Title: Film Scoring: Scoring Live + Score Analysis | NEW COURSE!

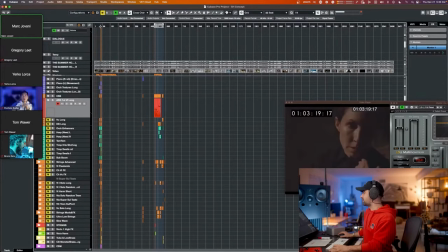Which is the husband, and then is the dead body coming up here.
52 en route.
Let me see.
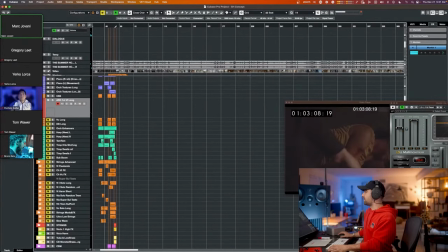Officer 008 requesting a 1052.
Right. And then the husband gets accused as the person who's committed murder.
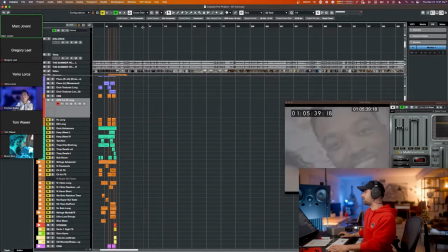And that's a conversation. And then it develops.
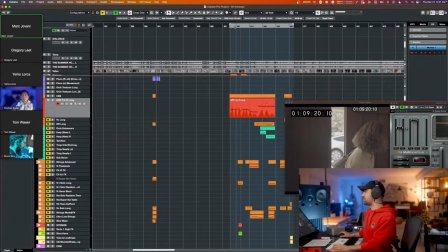And basically the story is in regards of if he is the actual guilty or not.
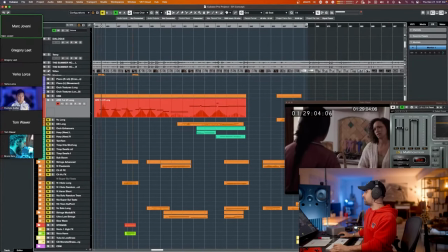And this is the conversation that they are having. And so this was the person who was supposed to be dead. It was, she was not dead. And she's a writer. This is her friend and agent as well. She believes it was the husband.
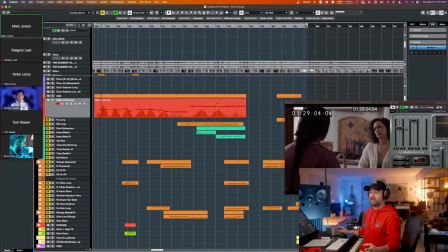And now that the husband got out of jail, she's having doubts if she was or not. And this is the conversation that's going on. And so the husband contacted her to try to just convince her that he was not guilty.
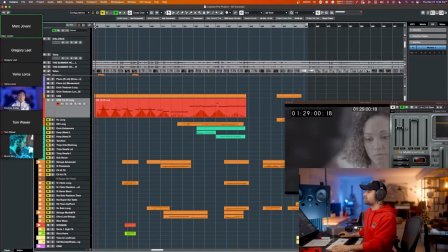He didn't, he never did that. And so that's why the conversation starts with, you don't believe him, right?
You don't believe him, do you? No, of course not.
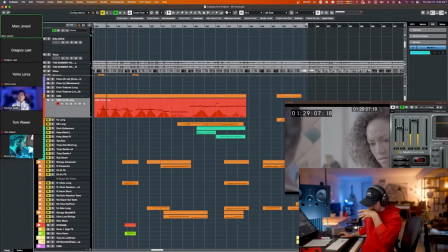But I have to admit, he is, I don't know, convincing. That's because he's a lying manipulator and a wife beater. You know, he's always been this way.
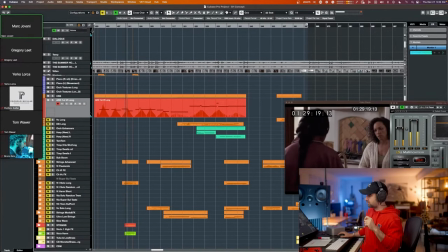Actually, he only freaked out on me that one time. I mean, it was totally out of nowhere. Out of nowhere? He's been that way since the very beginning.
So first part is basically a question. It's like, you don't believe him, right? It's like, well, and there's a conversation regarding like, well,
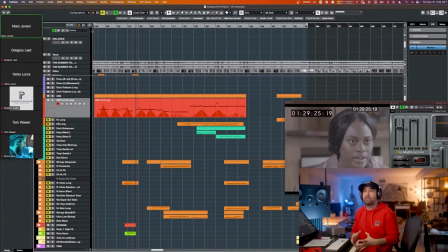I'm not going to tell you that I believe him, but I don't know, he's convincing. And what the melody is doing, or what the music is doing, it's kind of like presenting a concept. It's not concluding that concept, right?
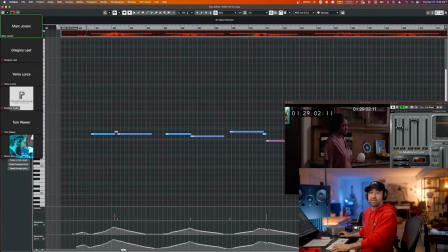Right, but it's kind of like the beginning of, it's playing around with this semitone, right? And it's, by the way, it's part of the motif.
But no, you don't believe him, right?
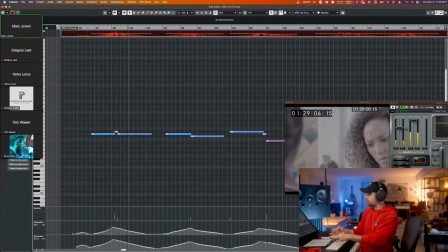No, of course not. But I have to admit, he is, I don't know, convincing. That's because he's a lying manipulator and a wife beater. You know, he's always been this way.
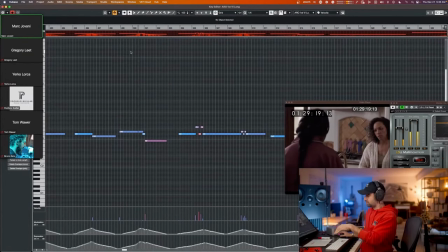Actually, he only freaked out on me that one time. I mean, it was totally out of nowhere. Out of nowhere?
Okay, cool. Well, it's kind of like the melody, it's kind of trying to get this started just the way the conversation is trying to get this started, right?
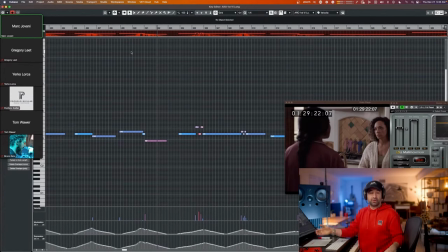Now they are going to go a little bit deeper, and so the melody is going to do the same thing. By the way, this is live scoring. This is by no means perfect or in any way, okay? But still, it's somehow successful, and it's because I think, in my opinion,
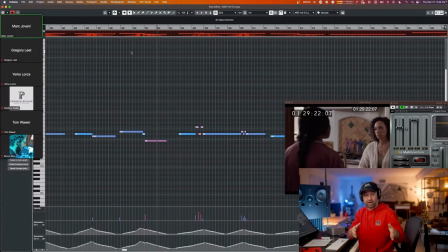one of the most important elements of a scoring, which is getting a structure right, it's decent, it's pretty good, it's pretty accurate, it works, right? Then you'll see, finally, I'll show the fleshed out version of this cue, and it sounds better, and it feels more complete, but it's that 20% addition.
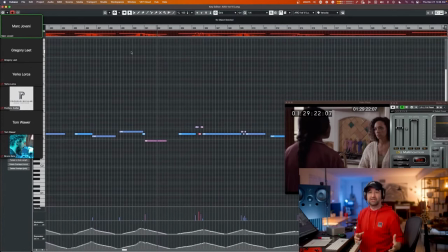This is the most important part, okay? So conversation gets started, the first part, and it's basically they are discussing, you don't believe him, right? First part of the scene. The second part of the scene is her, the friend, making her point, right? Now we're going to present a more developed version of the melody, which starts here.
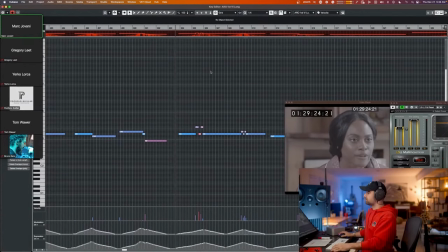Out of nowhere, he's been that way since the very beginning. I mean, we all saw how messed up he was.
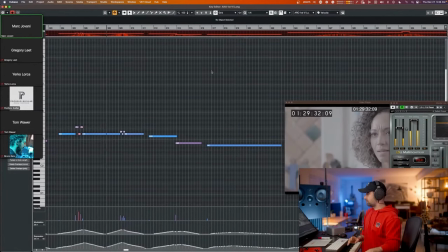We? Who's we? Me, Rochelle, Shamika. I mean, look, we tried to tell you, but you were so in love that you wouldn't listen. I mean, don't you remember how he would just flip out over the smallest thing? That was just him being picky.